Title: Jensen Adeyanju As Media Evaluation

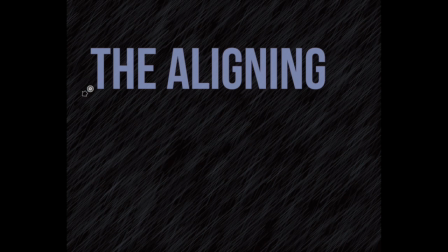(0:09)
In my media project, I challenged and used quite a few thriller film conventions.
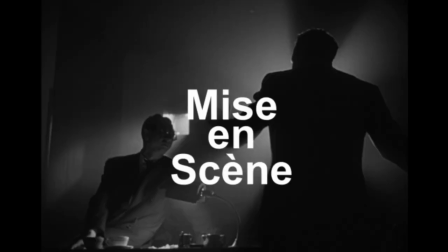(0:15)
With the mise en scène, the death that happened in the alleyway was very long, dark, and promiscuous.
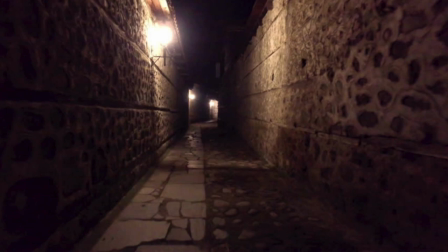(0:23)
This is a stereotypical death for a thriller movie. Also, the weather on the day was very grey and dull.
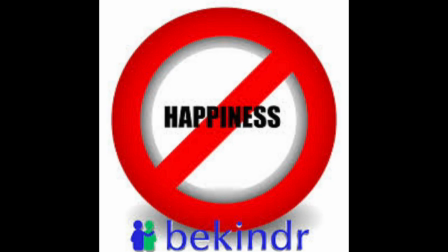(0:30)
This shows that the mood wasn't happy or wasn't light, and it was very dark and sinister.
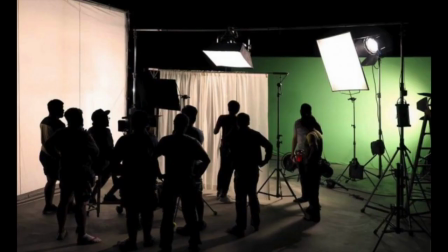(0:38)
When it comes to lighting, we also used quite a few thriller film conventions.
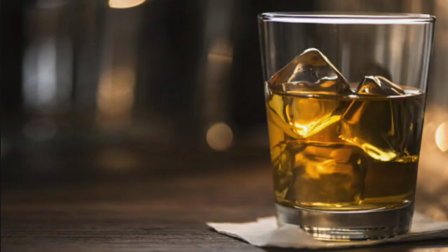(0:44)
When it came to Jack's drinking scene, it was very dark lighting, very sinister and very low.
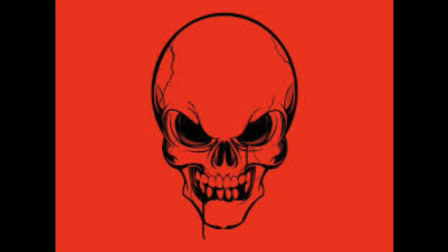(0:50)
This was to show that he was a very evil man. Next up, we are moving on to props.
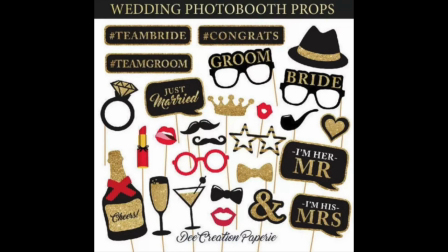(0:57)
The props that I used in my film were props that followed normal media conventions.
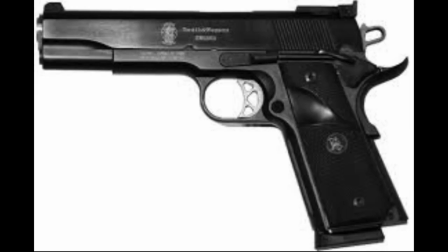(1:03)
Props such as the gun used as the murder weapon was black. And this black dark gun was obviously used to kill Lucy.
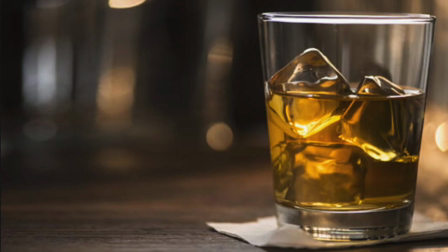(1:13)
Next up, we used drink or alcohol, and the alcohol is normally used in films by the big bad boss, and this is to show that he's big, bad, and rich. Next, we used the phone.
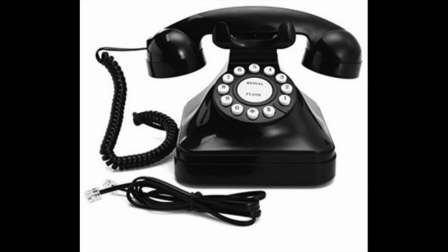(1:25)
The phone was used to communicate between Jack and Theo to tell him that the killing was done. This is another thing used in media films as a normal thriller convention.
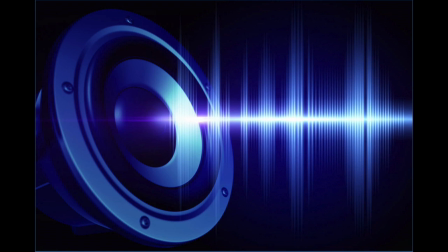(1:38)
Next, and finally, we move on to sound. Now, sound is different to the other aspects that I've just talked about. In sound, we actually followed and challenged the conventions of a normal thriller film.
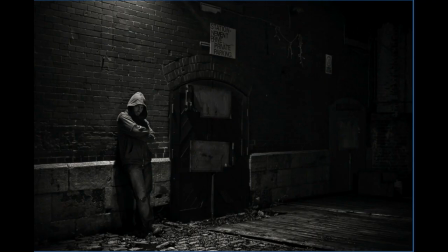(1:49)
We followed the aspects such as the dark, sinister tone of Jack speaking to Theo on the phone, and the muffled voice of Theo on the phone back to Jack. But what we did not follow is to do with the music.
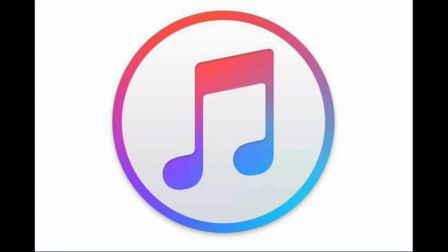(2:02)
The music was very contrapuntal. It was not the same and did not follow the kind of film that I was recording, but it did fit in with what was there.
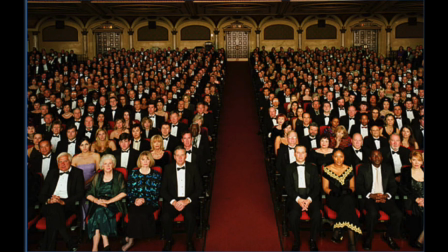(2:23)
In terms of how the product engages with the audience, there are quite a few suspenseful moments that will really make the audience go onto the edge of their seats.
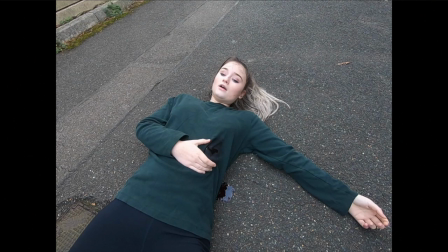(2:31)
In terms of the shooting, after Lucy was shot, there was a close-up shot of the gun.
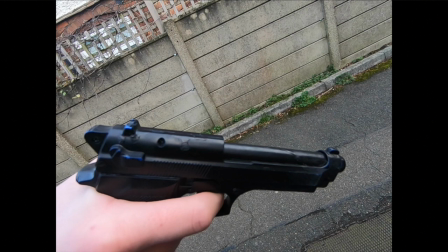(2:37)
This is very suspenseful and shows, was Lucy killed or was she not, and what happens after.
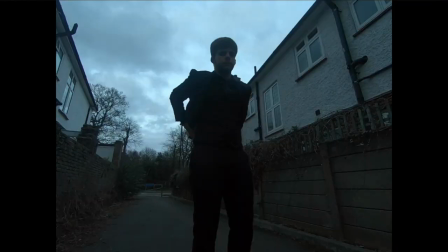(2:46)
Also, when it comes to Theo's hidden identity, when Lucy asks, "Who are you?" Theo doesn't tell Lucy who she is. This also leaves suspense and mystery to the audience. The audience don't know who Theo is, and the audience don't know why he has gone and shot Lucy.
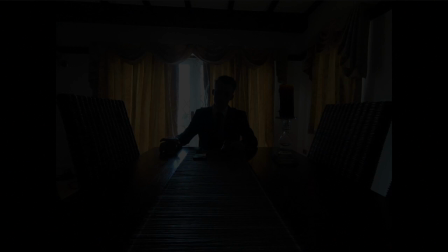(3:04)
Next, when it comes to Jack's hidden identity, the audience really want to know what is happening and who the heck Jack is.
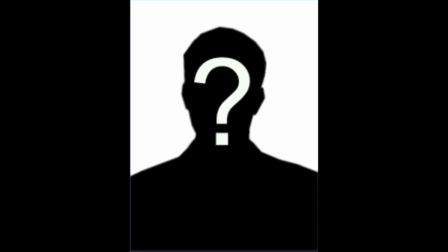(3:11)
No one really knows who Jack is. No one really knows what the role Jack plays in the film yet.
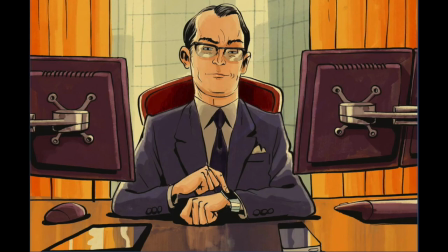(3:17)
But we all know that he's the big bad boss. And that leaves a lot of thought for the audience to think about and to really dwell on. This leaves suspense and makes them really want to watch more and watch the full film.
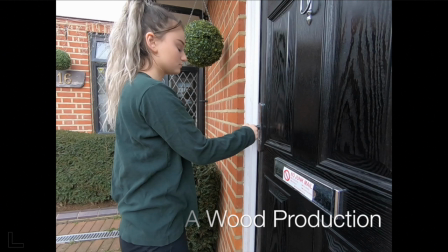(3:31)
In addition to that, when Lucy is leaving the house at the beginning of the scene, this also lets the audience ponder about where Lucy
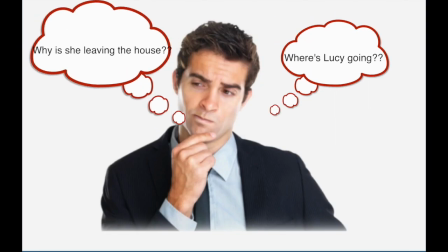(3:41)
actually is going and why she is going out of the house. It also makes them think, what is going to happen next? Is she going to be followed?
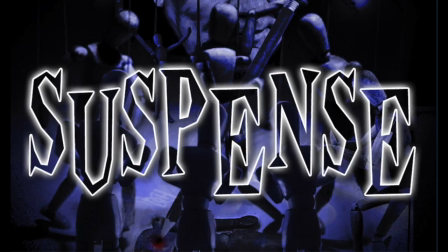(3:50)
Is she going to be caught? What is going to happen next? This creates a suspenseful environment from the get-go.
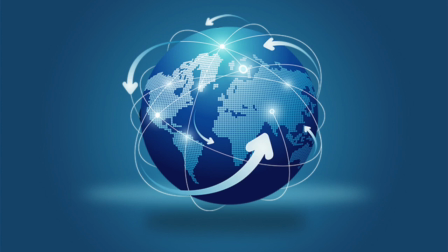(3:58)
Now, in terms of what distributor we'd like to use and how our media text would be distributed,
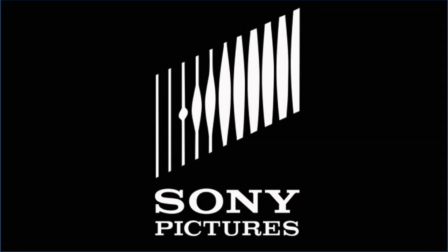(4:06)
we'd love to use a huge company such as Sony. They are part of a massive conglomerate and one of 3 of the big 3. And this would be very, very useful for us.